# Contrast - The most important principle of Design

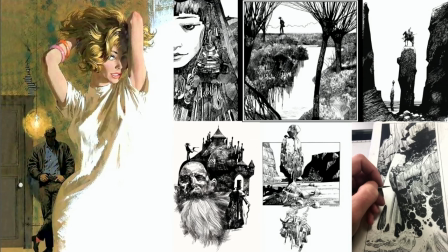1714s
Now these, if this was all as busy as it is here, it would be just a wash of black and it'd be really hard to understand what's going on. But notice what Tapi is doing here is we have these areas
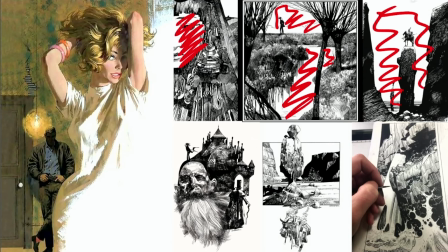1728s
of negative space or simplicity that help break this up so that we can get that silhouette, figure out what's going on in the image. It reads much clearer because we have those areas of complexity versus the areas of simplicity.
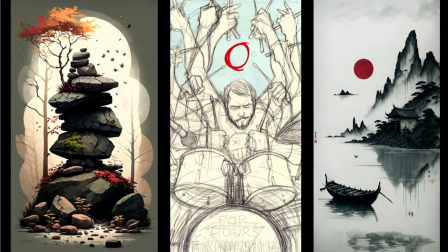1743s
It can be different styles as well. Notice that the color here is in the actual background, but the complexity here is in the sketched lines. We see lots of different lines to kind of depict motion. And look at all of the negative space that's going on around here.
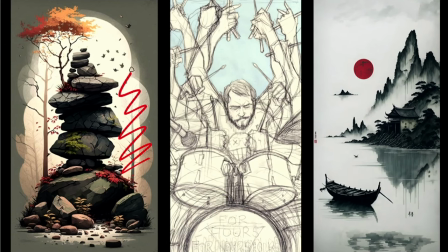1757s
There's tons of negative space. And then the background gets much more simple compared to the very detailed foreground here. We've got individual rocks and cracks in those rocks. And then we've got very simple trees, low value contrast. You're contrasting areas of complexity on top of or near or next to or
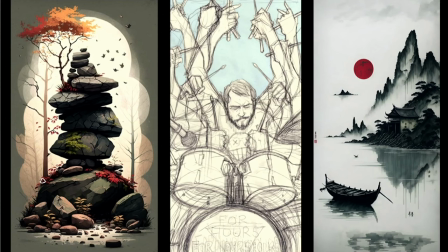1774s
underneath areas of simplicity to allow some breathing room and to form and silhouette.
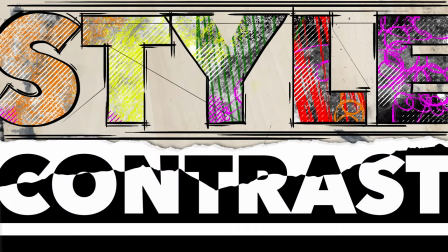1780s
Style is the last one that we're going to talk about. Style contrast is basically that you're mixing different styles.
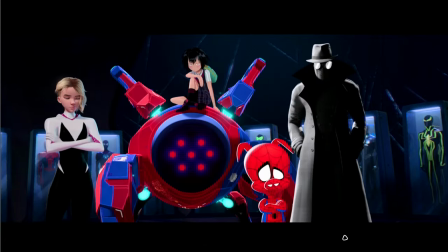1787s
Now, we've got a whole movie here where the point of the movie is to have a bunch of different
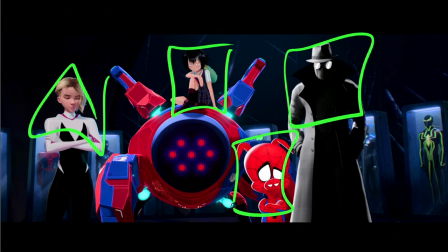1792s
styles because each one of these characters or is from a different dimension or different universe,
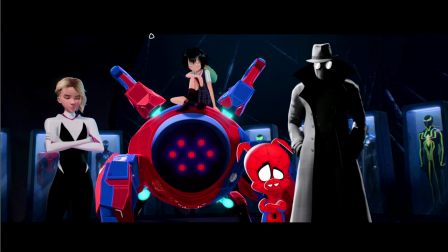1797s
right? Different styles in there. You can kind of see how that is working together, but she is more of a 3D render. She is more of a flat cartoon shaded situation, cartoon shaded, but with halftones, cartoon shaded with halftones, but in grayscale.
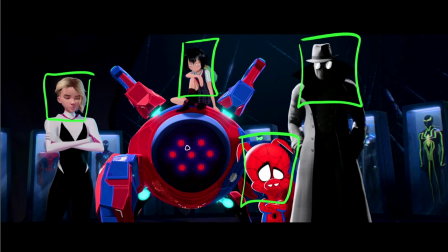1813s
And so there's these little minor shifts that help us kind of understand the difference in style there.
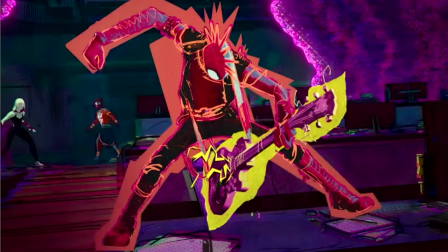1819s
And you can make it a lot more extreme where we've got in the second film, you've got Hobie here that is very different than everybody else in style. And it works because of the narrative of the story.
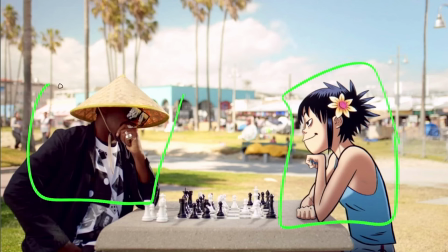1831s
The gorillas do this quite often where we've got animated characters next to live action characters or animated characters next to live action backgrounds.
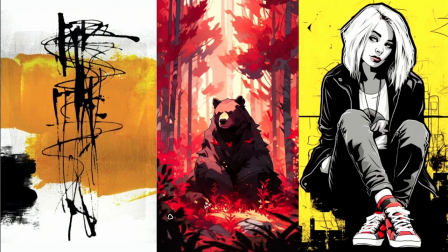1839s
Happens quite a bit. You can have that different style in the technique as well. And so over here, we've got a big broad flat brush, right? And then we've got dripping paint going on, right? Kind of splatters, Jackson Pollock situation.
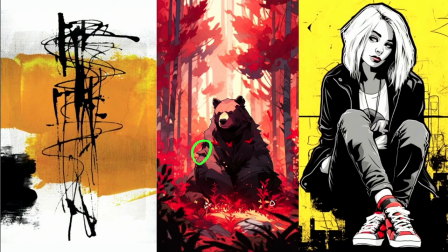1854s
In the middle here, you'll notice that the bear is the only thing in this that has much of a line work. There's a little bit of line work in the trees that are supposed to be in the midground with him. We lose that line work in the foreground. We lose that line work in the background. And so it helps him stand out a little bit in style. Not huge style contrast, but a minor style contrast that helps us out with that.
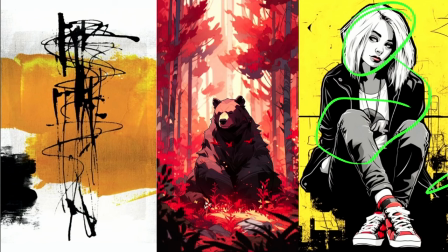1873s
And then we've got a very vector illustrative situation, and the background becomes more like splatter and textural, but there's no texture on her, so it's a style contrast. Contrast and style is often used in animation, especially old school animation.
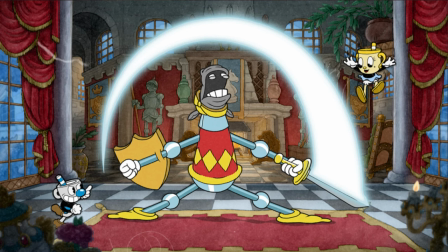1889s
You can see it in Cuphead, you can see it in a lot of the Rubber Hose stuff,
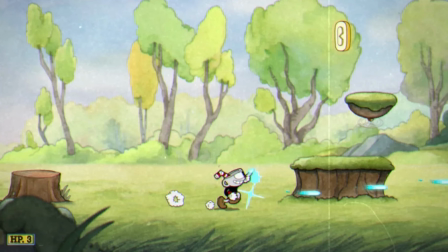1892s
where they're going to have like a watercolor background and then a more inked or drawn or vector characters. And doing that helps contrast things.
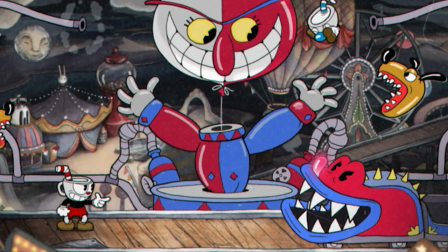1901s
If everything had a containment line on it, then it would be a lot harder to kind of follow what was what.
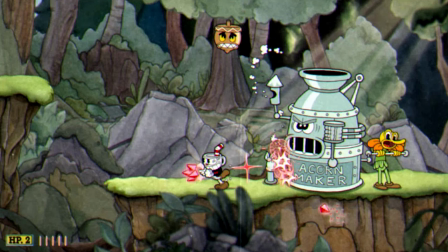1908s
Whereas you're using a little bit of that atmospheric perspective, things getting less detailed as they get further away from us by not having containment lines or detailed lines or ink lines in the background or the scene or the elements that are not the characters. Where is your eye drawn to? What would you consider the focal point of this image? Remember this rule. The focal point is typically the highest point of value contrast. If you're having trouble guiding the viewer's eye to your focal point, start by increasing the value contrast around your focal point and decreasing the value contrast elsewhere in the image.
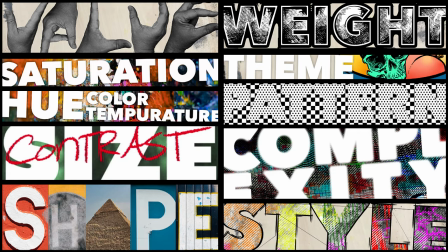1943s
After using value contrast, start layering other types of contrast to control the flow of the viewer's eye. You don't have to use all of these different types of contrast, and many of them will overlap with each other. You can start with color. You've already done value, and you can do saturation and hue.
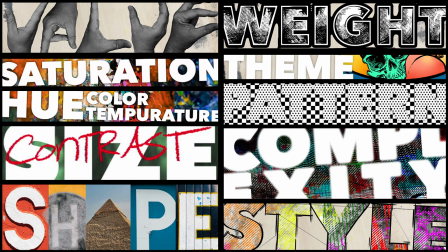1962s
Size is a very big one.